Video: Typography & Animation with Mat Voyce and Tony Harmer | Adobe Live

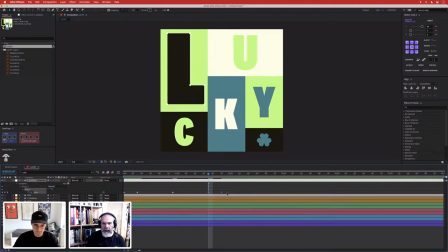(21:09)
Yeah. Gives it a more fluid, more believable motion than just a static. So just that overstretch? Overstretch? Or overreach? Overshooting kind of thing. Yeah. So you start to get you get the basic kinetic type.
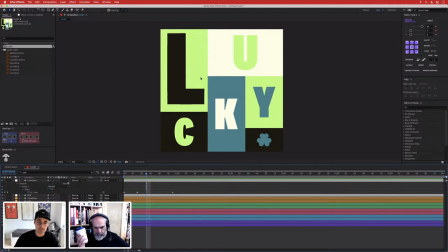(21:29)
But I'm not always, because I'm working in like these boxes, I don't kind of like how you get these awkward spaces. So yeah, I'm going to be really like pedantic and do it a different way. So yeah, don't worry. We've got absolutely tons of time. So we've still got a good over an hour yet.
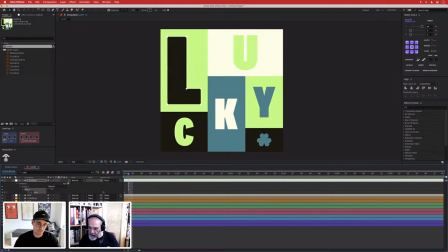(21:47)
So we're all good. Relax into it. It's all good. Jane is asking in the chat, if you weren't telling us your process, how long would an animation like this usually take you? I'd probably speed through something like this with the illustration side.
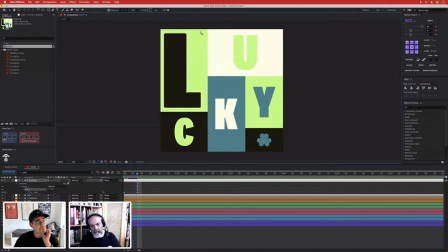(22:07)
If I've got it pre-planned or it's sort of in my mind, probably about 45 minutes, 30 minutes max.
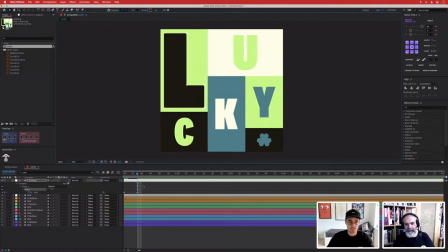(22:16)
It's the having the plan part that takes the time, right? That's the thing that... Because then that obviously, if you're planning, that does take... It adds a lot more sort of time onto what you're doing. Mm.
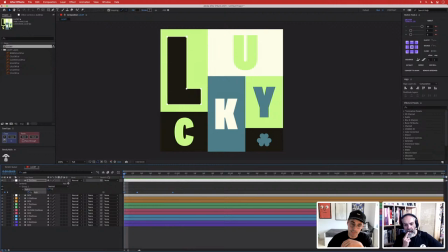(22:32)
And Anika is asking, do you feel now this kind of kinetic type is trending because she's seeing it more and more? Yeah, I definitely am. It's kind of like everywhere now.
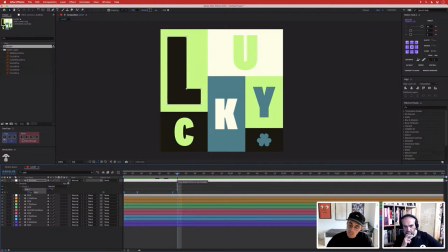(22:46)
It's like super popular and people are definitely sort of getting into it more, which is great to see because, it's just nice to see type being explored in sort of different ways and seeing how people sort of interact with typography is always interesting because everyone's got like a different take on it as well, which is great.
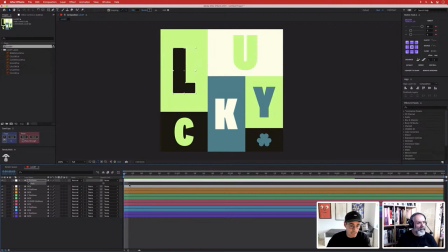(23:08)
So that's good. Gives it real personality. Yeah. I'm still not happy with this L, so I'm going to... Jim, the one I've got in the corner of my eye right now on a separate screen is your yay Mexican wave, and I just love that.
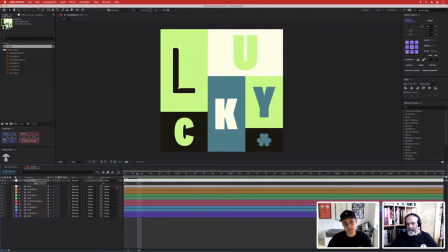(23:25)
Yeah, that's so good. That was some of the first kind of illustrated stickers I'd done. That yay is like one of my best performing sort of social stickers I've got. It's on something like, I don't know, it's just over 500 million uses.
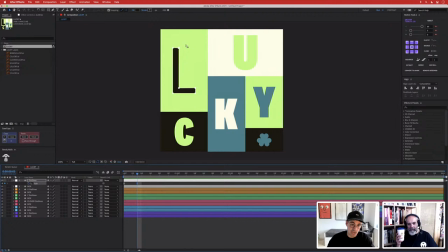(23:44)
Wow. Which is insane. Wow. On like Instagram and Snapchat, and I don't know where else they use them. It kind of exploded. When that's kind of the stuff that led me on to doing what I do for clients now, doing those animated stickers and playing with that kind of fun type.
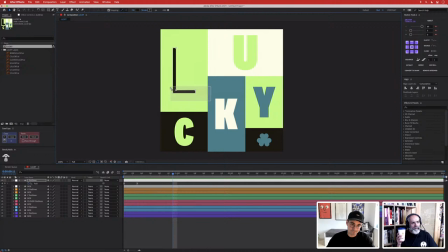(24:03)
Yeah. So, I mean, if you've got something that's that successful, you're going to have corporates and personalities who are going to want their own version of something created. Yeah. So, no, it's great that you've cut yourself out.
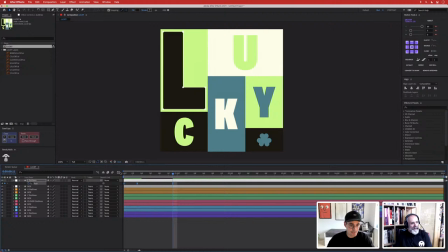(24:19)
Really nice. Good fun corner. I mean, there's very little to be miserable about there. I mean, that's like one of the happiest Instagrams I've seen in weeks. It is very happy.
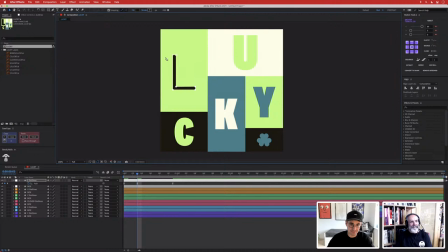(24:32)
There's a lot of joy and colour and fun there to be had, which is nice.
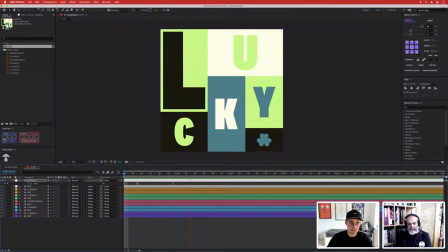(24:38)
So I'm just kind of trying to give this a bit more sort of flavour. Just fill these spaces because these boxes are going to be like kind of really important. Yeah. So I always tend to work letter by letter. Just seeing how it kind of works.
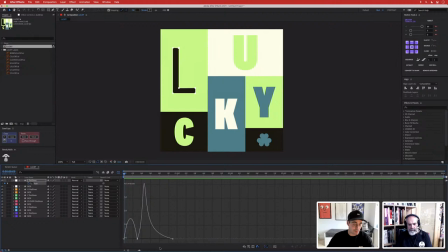(24:57)
Yep. I work a lot with expressions and the graph editor as well. Yeah. So you're seeing me doing a lot of this, kind of adding some nice sort of ease and sort of speed to things.
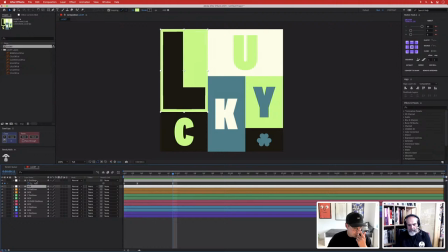(25:10)
Again, it gives it more personality and a bit more fun. which is it's super important in sort of like my work.
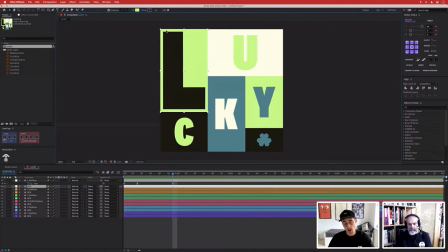(25:17)
And then for this kind of thing, I've been doing a lot of parenting as well, because I want some of these boxes to sort of move around. So at the same time, you know, the type, I want the type to kind of stick with that box. Yeah. So for example, if I'm messing around with the L, I normally just do this letter by letter and try and stick to a specific time.
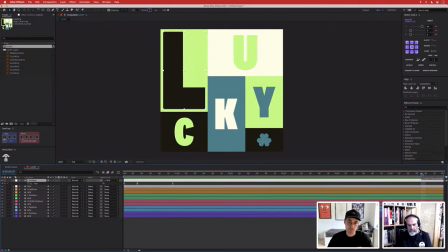(25:37)
So I get that seamless loop. So like 6 seconds, yeah, that's kind of perfect. Especially if I'm going to make this into a GIF or something afterwards, because then, you know, file size, you got to think of file size, especially for like clients, because they always moan that things are too big. But, you know, that's where the good stuff happens. You can't get loads of cool animation in like a tiny little GIF.
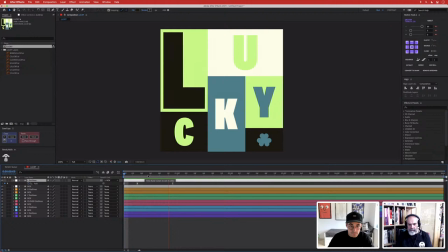(25:56)
Yeah. I'm just kind of just seeing if I'm happy with how that's looking.
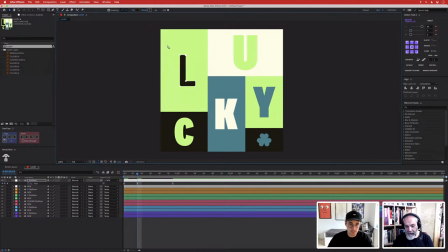(26:03)
Another great thing there is that you answered in perfect timing a question that's popping up in the chat, asking,
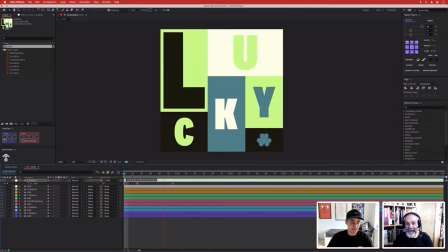(26:09)
people were starting to ask if you were adjusting the curves in the graph editor,
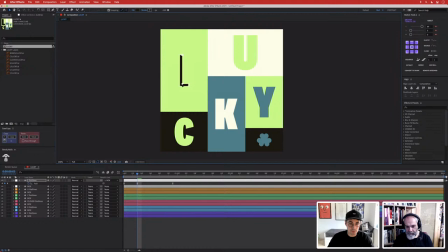(26:15)
and so that's great that they've seen that. So yeah, I am. It's how you give this kind of stuff real life and real fun. And you know, it's, things can be very flat without it.
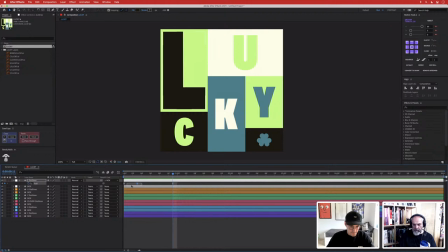(26:32)
So like, for example,
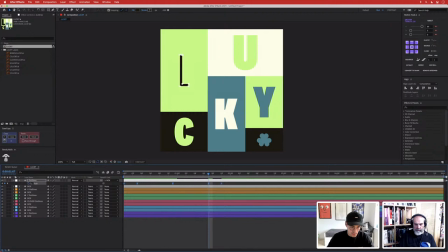(26:38)
if I'm kind of messing with this, and if I wanted it to kind of loop around,
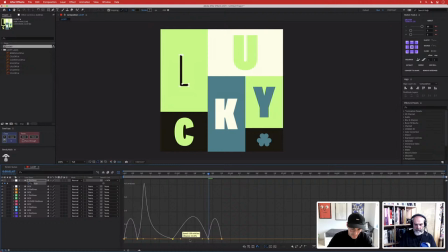(26:42)
you know, you have these sort of handles, and I'm going quite fast, but it's the use to the speed of my workflow.
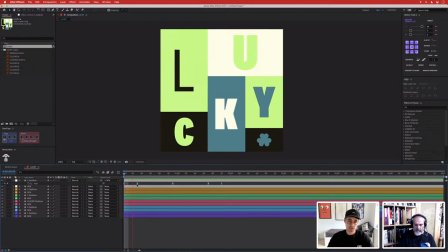(26:52)
So you get like a good, you get the impact, which is kind of what I'm kind of looking for in something like this.
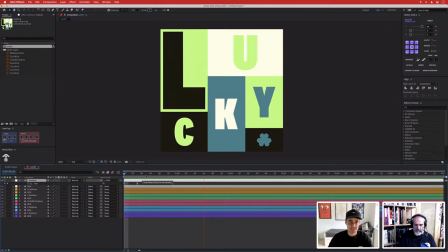(27:00)
You know, it's fun, and it's got a bit more life to it than it just being sort of flat and static. So yeah, I start to work with each letter, and then I'll parent them to sort of different
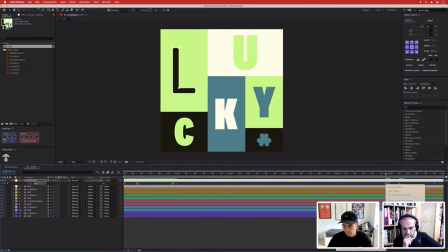(27:15)
layers, but I also need to think about how it's going to sort of finish at the end. So it's going to loop seamlessly.
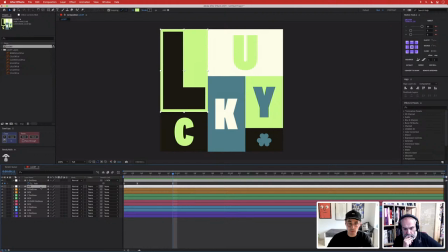(27:22)
So I often copy my key. Actually, I won't do that, because I might come with a different color box. So I'll start playing with the anchor points of my background boxes. So this is where I use stuff like motion tools, because you can move anchor points easier.
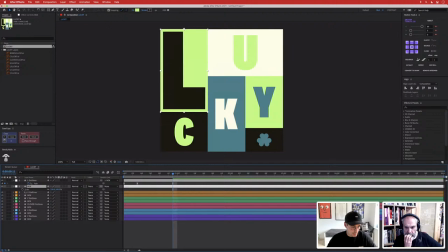(27:38)
Yeah. So when I'm sort of looking at scaling something,
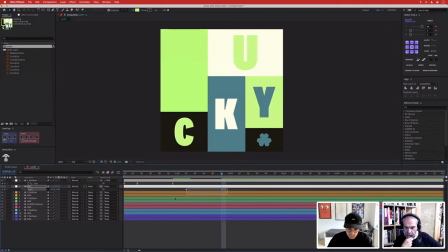(27:49)
cool, I can really start to sort of move things out.
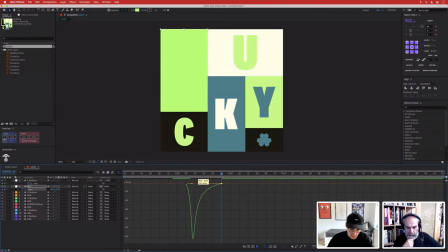(27:58)
Just gives it a nice bit of,
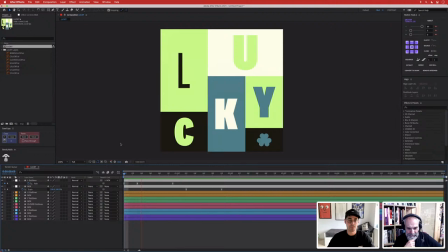(28:02)
so you start to get, I change background color to something lunatic because I can't see what I'm doing. So then you start to get these different shapes sort of interacting.
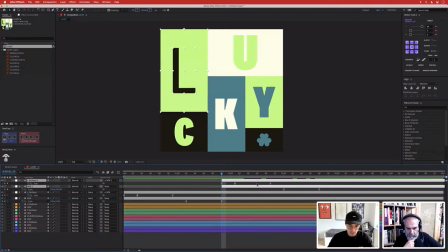(28:18)
And then I'll duplicate any sort of layers up.
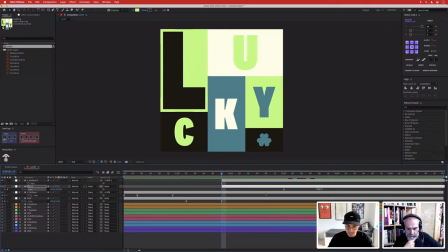(28:24)
And then, because I want things to loop, I need to make sure certain keyframes are in the right place. And again, you'll see what I'm talking about in a minute when I'm moving sort of anchor points. Yeah. And switching around keyframes.
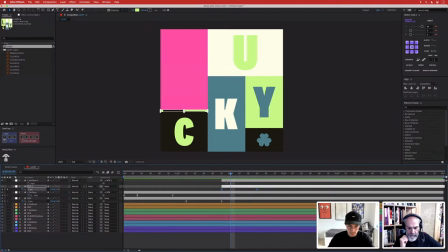(28:43)
That I'm going to start to get sort of this cool overlap.
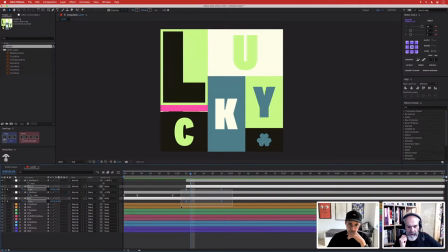(28:48)
And if I line things up,
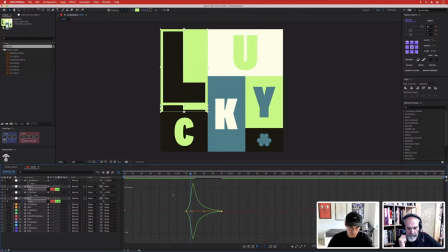(28:53)
nice, line things up properly, and make sure my sort of, not my expression,
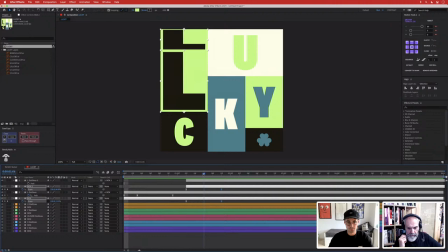(28:58)
my speed graphs are the same, then you get like a really nice sort of seamless switch. Yes. So for something like this,
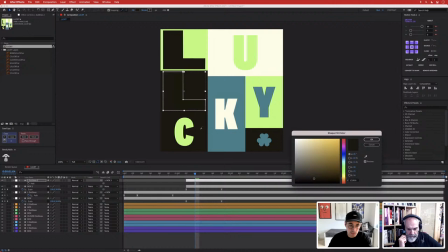(29:11)
I'd normally kind of switch the colors up, and this is where my planning is going to go out the window,
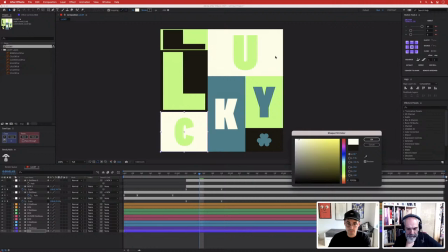(29:17)
because my boxes are going to merge. Okay, so what I might do for now is just recolor that,